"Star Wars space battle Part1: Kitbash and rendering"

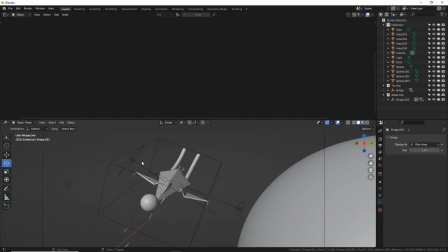53:42 Now, something I should have done earlier is make sure that any lights you've added, a new object you've added, are parented to this empty so that when you move things around, they will move with it. This empty, is it parented as well? Yes, it is. So now I think everything will move with it.
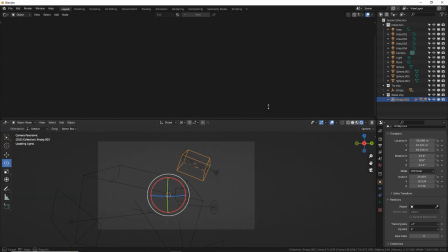53:57 Awesome. So I want to pay attention to my composition. If you want to make a good piece of art, you got to use the rules of art, such as a rule of third is my favorite rule.
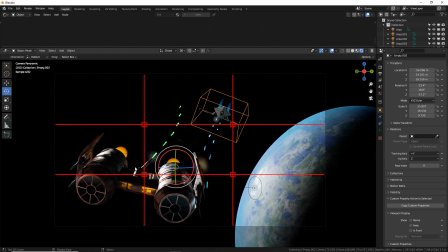54:05 And this is going to help you make more interesting compositions. So on the bottom left, lower third is our main focus, which is the ship. The second main focus is the second ship. And then of course the planet. So we need to move this a little to the right to make it better layout with the rule of thirds, because you want things to land on those intersection points.
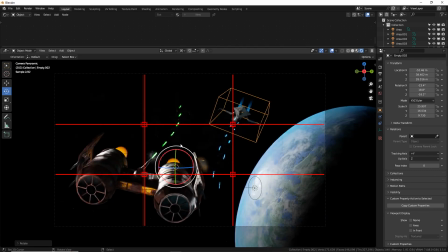54:26 So there, that's pretty good. You got one on the bottom left, one on the top right, and then this planet to kind of offset the composition.
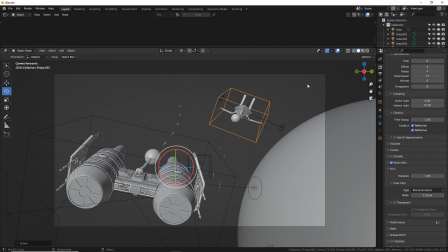54:32 I think that looks pretty sweet. Let's do a quick render test and see what this looks like. All right, here it is.
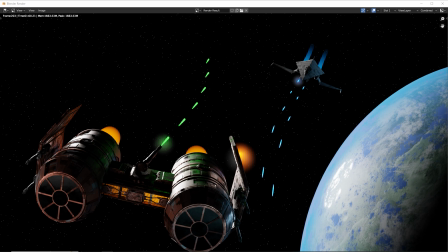54:38 It looks pretty great. One thing I forgot to do was add some composition nodes to add some extra glare and glow to the bright parts, but I'm pretty happy with this. You know, it's kind of flat, it's kind of dry, but that's where the post-processing comes in. We'll be able to add a lot of custom glare and glow, some motion blur, and of course the fire and stuff like that.
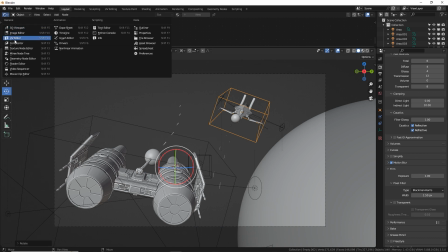54:57 So let's go back to Blender real quick. I'll show you how to add those composition nodes, and then this video will be over, part one, and then part two, we'll do the photoshopping in there.
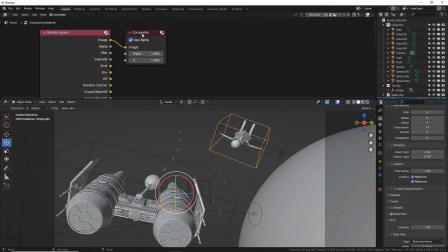55:06 So let's zoom in here to composition nodes, or sorry, the compositor. I keep saying composition because I've been talking about compositions for a while. Let's add the glare node. There we go. And change it to fog glow.
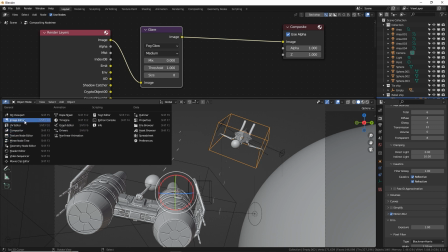55:19 And we're going to open up the rendered result in the bottom view down here. So change from 3D view to image editor and type in RE for render results.
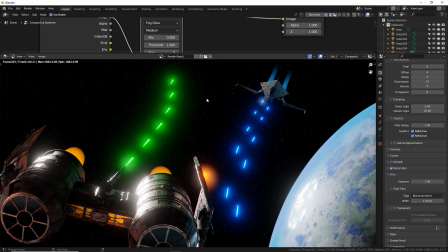55:28 There it is. All right. So we already have some glare going on. Press number one to see it full size or 100%.
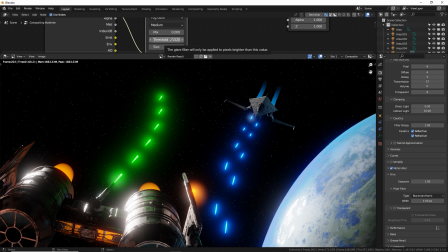55:35 You know, no zooming. I'm going to turn my threshold down to 0.5 so that more things are glowing than were before.
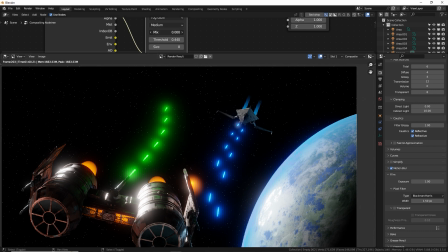55:42 Like that, looks nice. And we can also kind of fade this out a little bit if it's a little too strong by going to the left with this mix. So this basically is like a DJ crossfader. If at -1, it's just the original render.
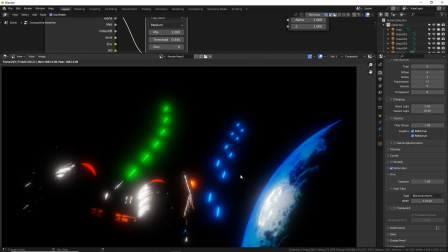55:56 At +1, it's only the glare. Like this is the glow right here, nothing but the glow.
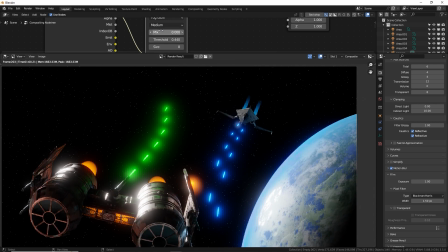56:01 At 0, it's both of them evenly mixed. The crossfader's in the middle of the two decks, playing both tracks evenly. So I'm going to go to -0.5, so it's kind of a little more towards the original and a little bit of glare added on top.
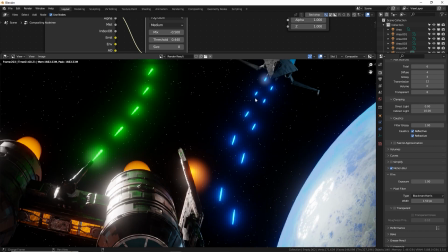56:14 That looks pretty good. We can see our volume cube here glowing with that gun fire coming out.
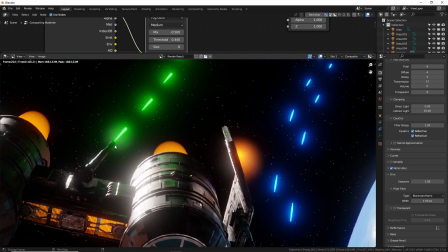56:22 This is the glow for the fire damage, and this one is glowing right here because of the green coming out.
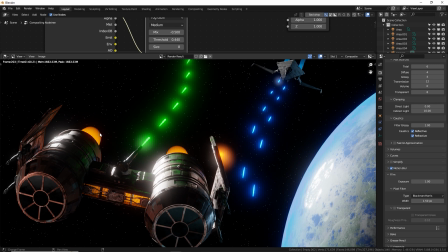56:27 Looks pretty great. Not too happy with the thrust back here. It just looks like a weird orb. So probably gonna erase that when I do my final render, and I'll just add a glow artificially in Photoshop for the thrust coming out of the back of those.
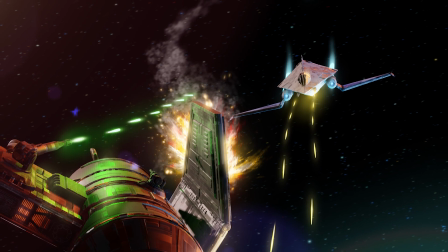56:42 Yeah, there we go. Well, I hope you guys will check out part two to learn some Photoshopping tricks to bring your renders to a new level.
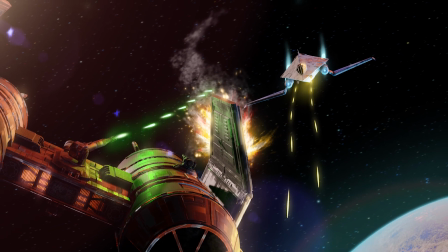56:49 Thank you so much for watching. If you have any questions, ask down below. You can find a link to this Kitbash and my other amazing Kitbashes.
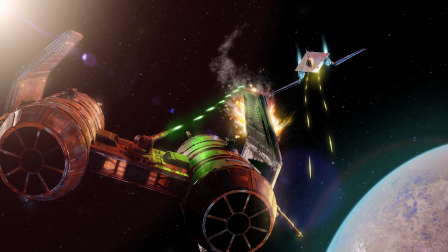56:56 There are actually two other Star Wars Kitbashes I sell. I should say Star Wars inspired to, you know, avoid a ginormous lawsuit from Disney.
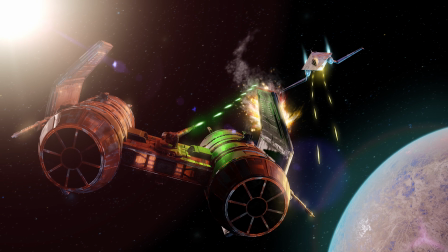57:03 But check those out on Blender Market and Gumroad. Thank you guys. Have a great week.